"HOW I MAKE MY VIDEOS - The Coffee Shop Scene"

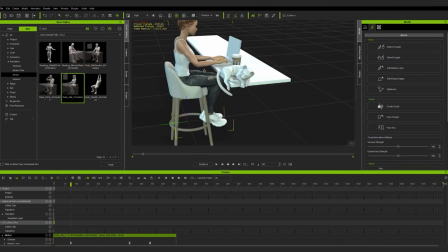(4:05)
After I'm done with the adjustments, now I want to modify this animation to create an interaction between my character
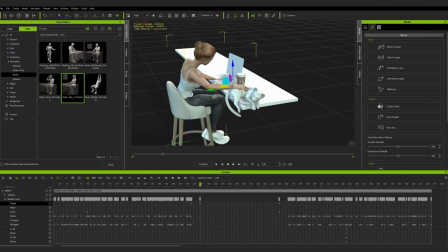(4:12)
and the cat which is lying on the table to do that again i play with her arm and body positions and while doing that i make sure that her hand is not intersecting with any other object on the way i
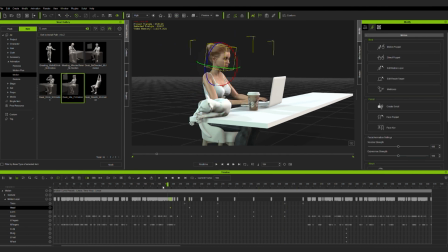(4:34)
also decided to make her head move and smile while petting the cat to achieve a more realistic and meaningful animation as
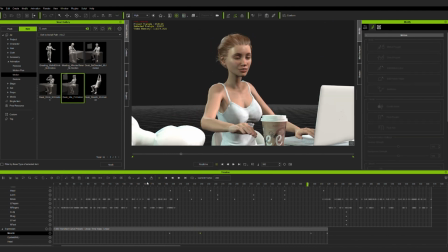(4:46)
you can see this is how it's going to look when it's done and these are the other characters I have created for this scene as
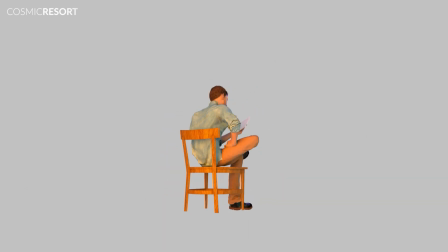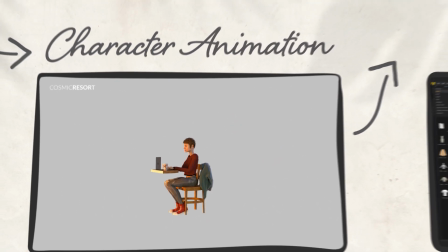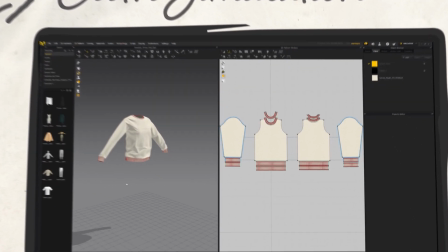(5:11)
the next step I would like to quickly talk about a closing simulation I made for
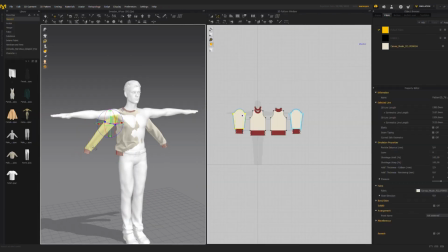(5:16)
the main character in my scene this is the character I'm using in
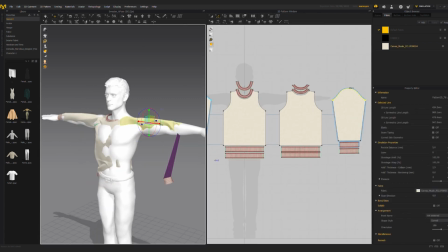(5:21)
the opening part of my scene and this character's details are
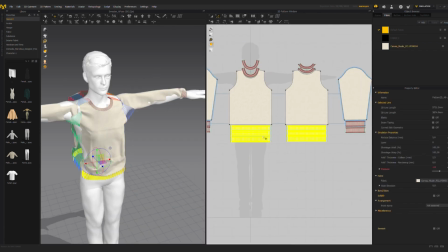(5:25)
going to be seen in close-up by the viewers that
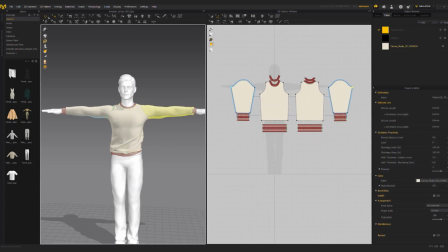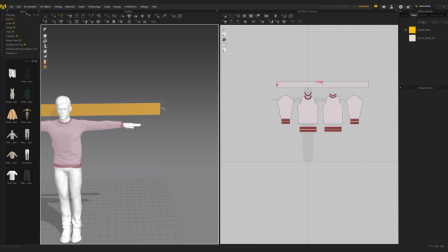(5:39)
is why I want this character to have a more realistic cloth simulation to achieve that
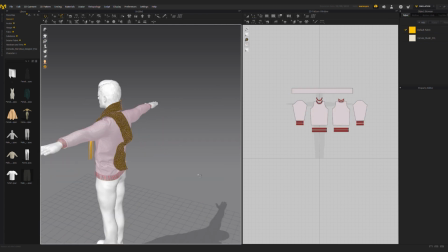(5:45)
I use marvelous designer software in this software clothes of the character will
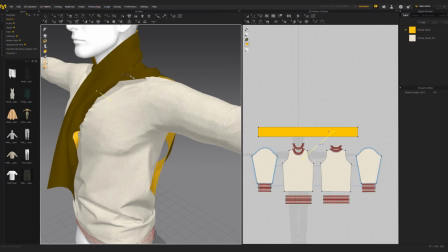(5:51)
be affected by its movements since characters pens will not be seen in details
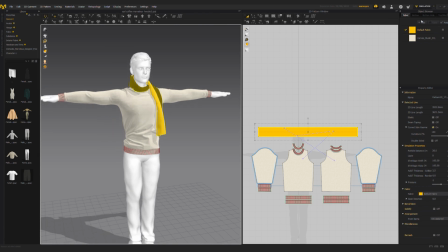(5:57)
I decided to only simulate his sweater and scarf and
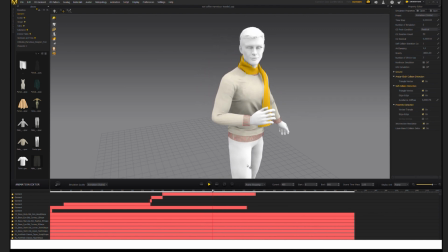(6:05)
after it's calculated this is the final result before
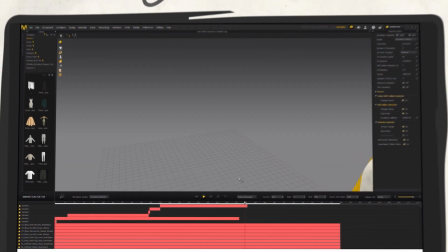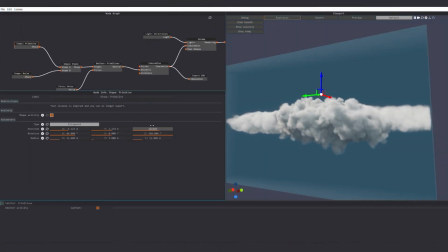(6:19)
I start rendering there is one more step that I would like to share with you and this is the step that I create the clouds in my scene.
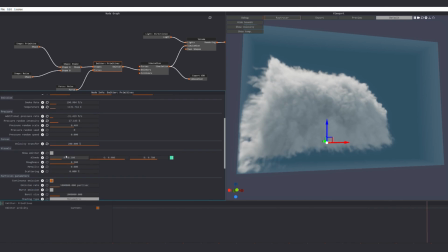(6:28)
To design these clouds I use Embergen software.
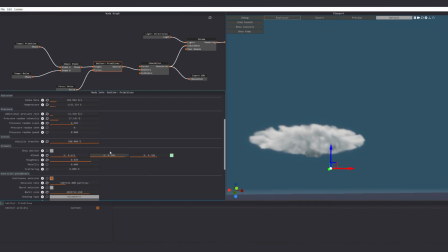(6:32)
In this powerful software you can simulate volumetric simulations in real time such as smoke and fire effects.
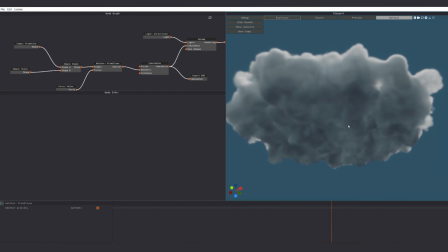(6:42)
All you have to do is to start with a simple shape and move sliders to achieve the result you want.
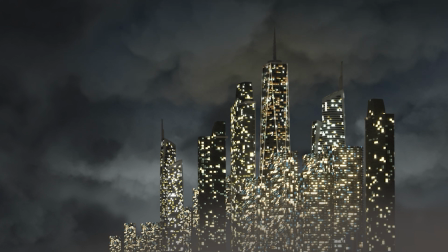(6:49)
And this is how it looks in my scene when it's completed.
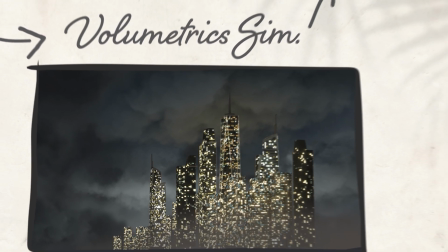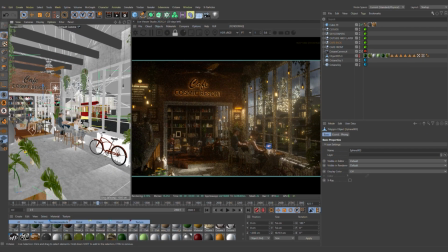(7:00)
After I'm done with the previous steps, now it is time to put them all into my scene and start rendering.
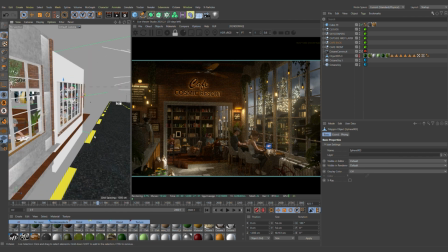(7:08)
For rendering, I'm using Octane Render for Cinema 4D.
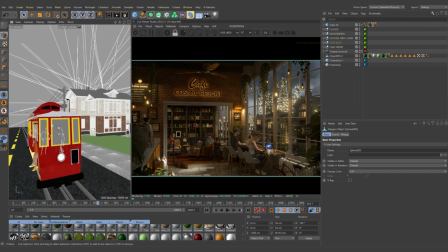(7:15)
To make rendering process more efficient, I decided to separate my scene into five different layers.
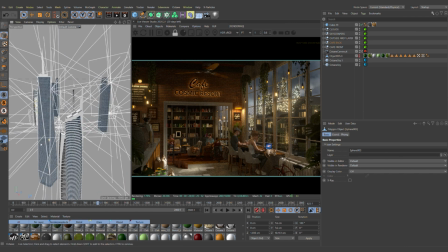(7:23)
because I don't want Octane Render to calculate background objects while I'm rendering animated frames of other layers.
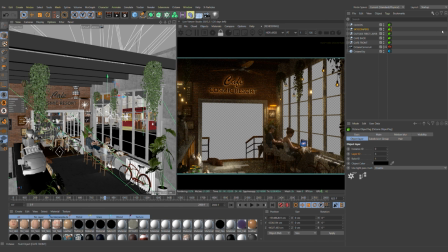(7:33)
When I'm rendering these layers I'm using Octane Render passes.
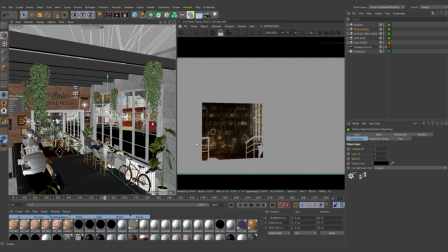(7:38)
With Octane Render it is very easy to separate objects into different render passes. Another reason for rendering my scene in different layers is to actually have flexibility when composing.
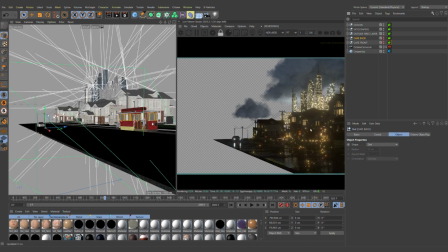(7:53)
I can add different color adjustments for different layers in Premiere Pro.
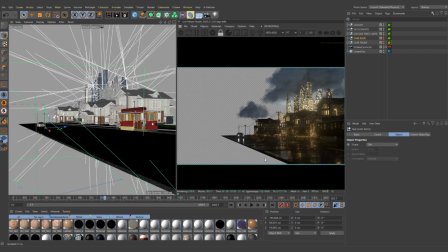(7:59)
I can also add visual effects between layers when composing, such as smoke and rain effects.
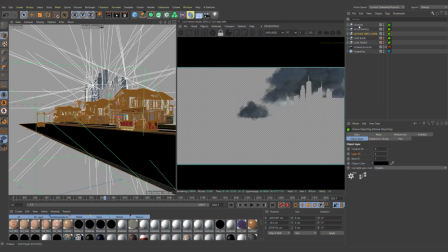(8:07)
By rendering these layers separately, I will be able to control and adjust their looping animations in different intervals from each other.
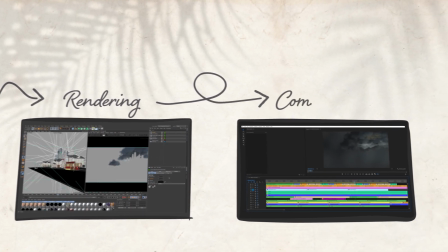(8:17)
To explain this better, let's go to Premiere Pro for the final step of this project.
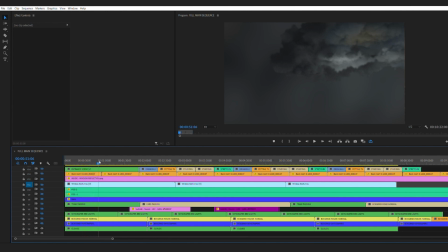(8:23)
In this step I would like to show you my layers one by one starting from the backmost layer. In the background I have the animated clouds and on top of that I have placed the skyscrapers.
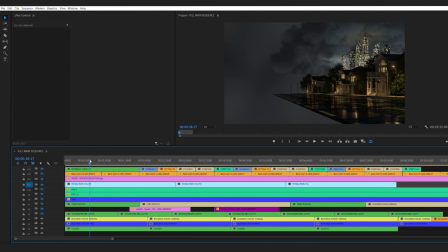(8:38)
And above that layer, I have the main street, which consists of the houses and the road. Above that, I added a layer to animate red flashing lights of these skyscrapers. Even though these details are not seen directly by the viewers,
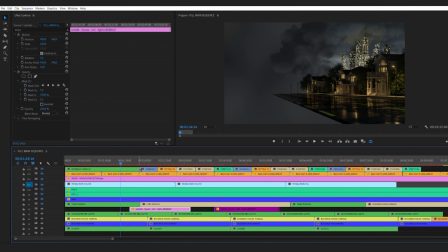(8:57)
I believe that these small details are perceived by the viewers somehow and make the video more lively. On top of that, I have another layer which turns the room lights on and off.
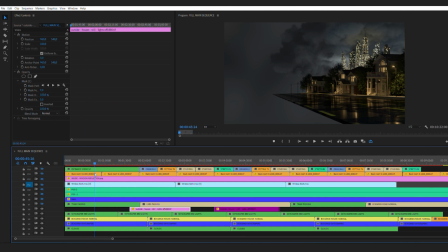After them, now it is time for one of the main attractions of the scene. In this layer, I have used a render pass to render the vehicles and their reflections. As you can see, I am using two different loops here.
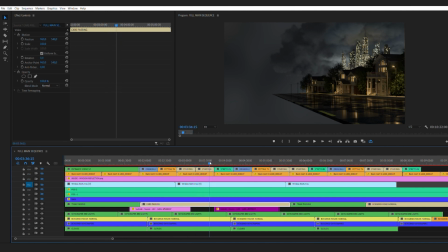(9:32)
Green one is a loop with the tram and the other one is a loop with only the cars passing. I have placed them one after another so in the final video tram is passing by the street every five minutes or so and now I would like to talk about
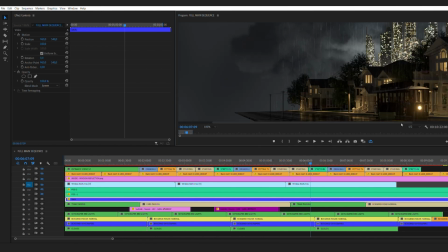(9:50)
the rain layer to create this rain effect I have used
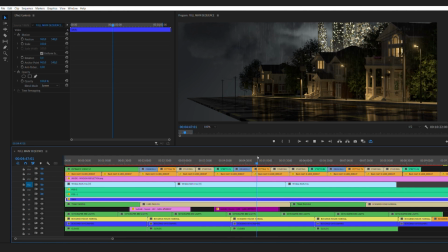(9:56)
X particles plugin for cinema 4d with this plugin I was able to
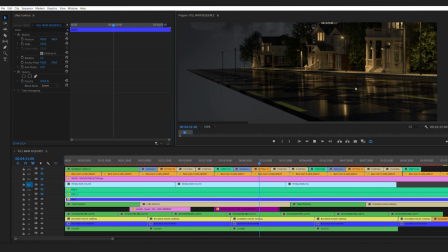(10:01)
create splashes for rain particles.
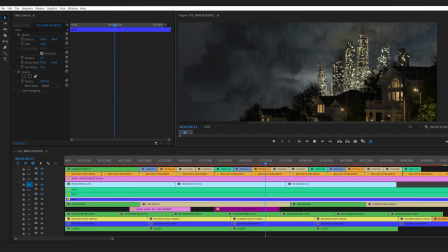(10:08)
I rendered the rain effects as black and white footage and used screen blending mode to place it on top of the background layers.
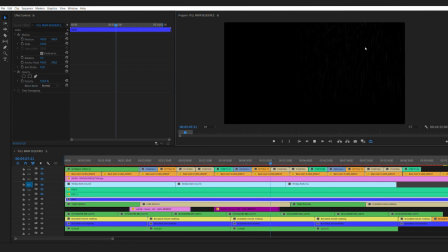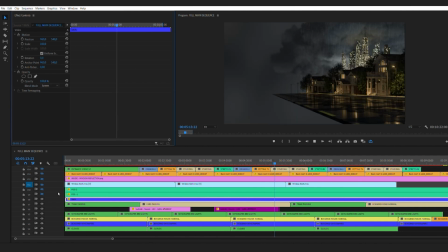I have also added two different fog layers on top. I believe that this created a more realistic atmosphere for the outside.
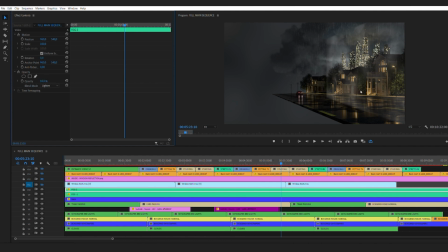And as the next layer I placed a footage which I created in After Effects to create a realistic raindrop effect on windows.
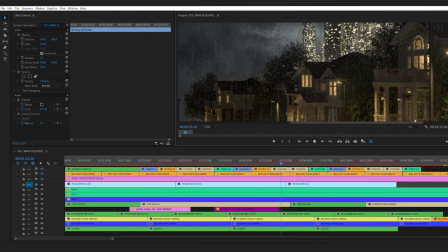(10:52)
As you can see these raindrops are reflecting the background lights as it would happen in real life.
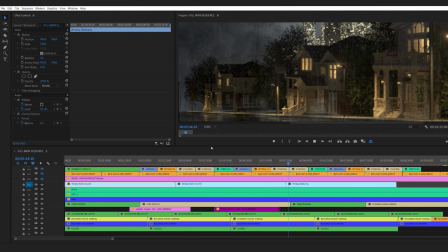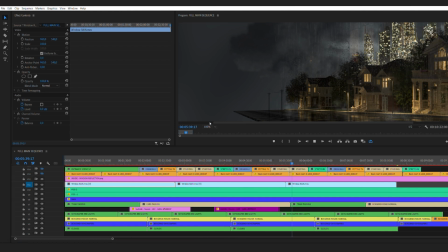And here on top I have the window reflections.
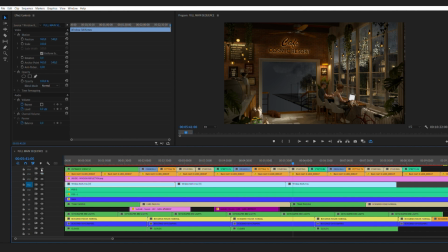(11:23)
And finally my top two layers are the interior layers. And the background layer is looping every 1400 frames. frames, while the videos of the front room are separated into sequences, which are made of 700 frames each.
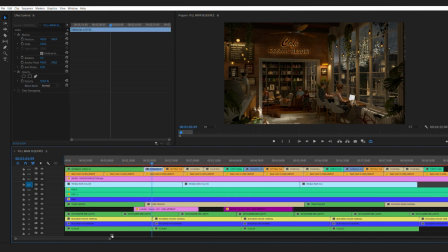(11:43)
Each of these sequences are different animations, such as the one with the girl drinking a coffee or petting the cat, or simply studying. Since all starting and ending frames of these animations are the same,
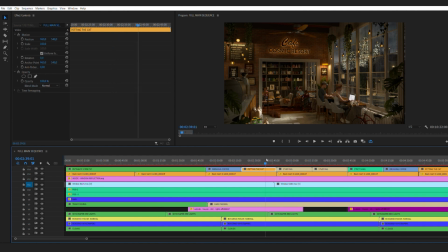(12:00)
I can arrange them in completely random orders to create a more engaging final composition and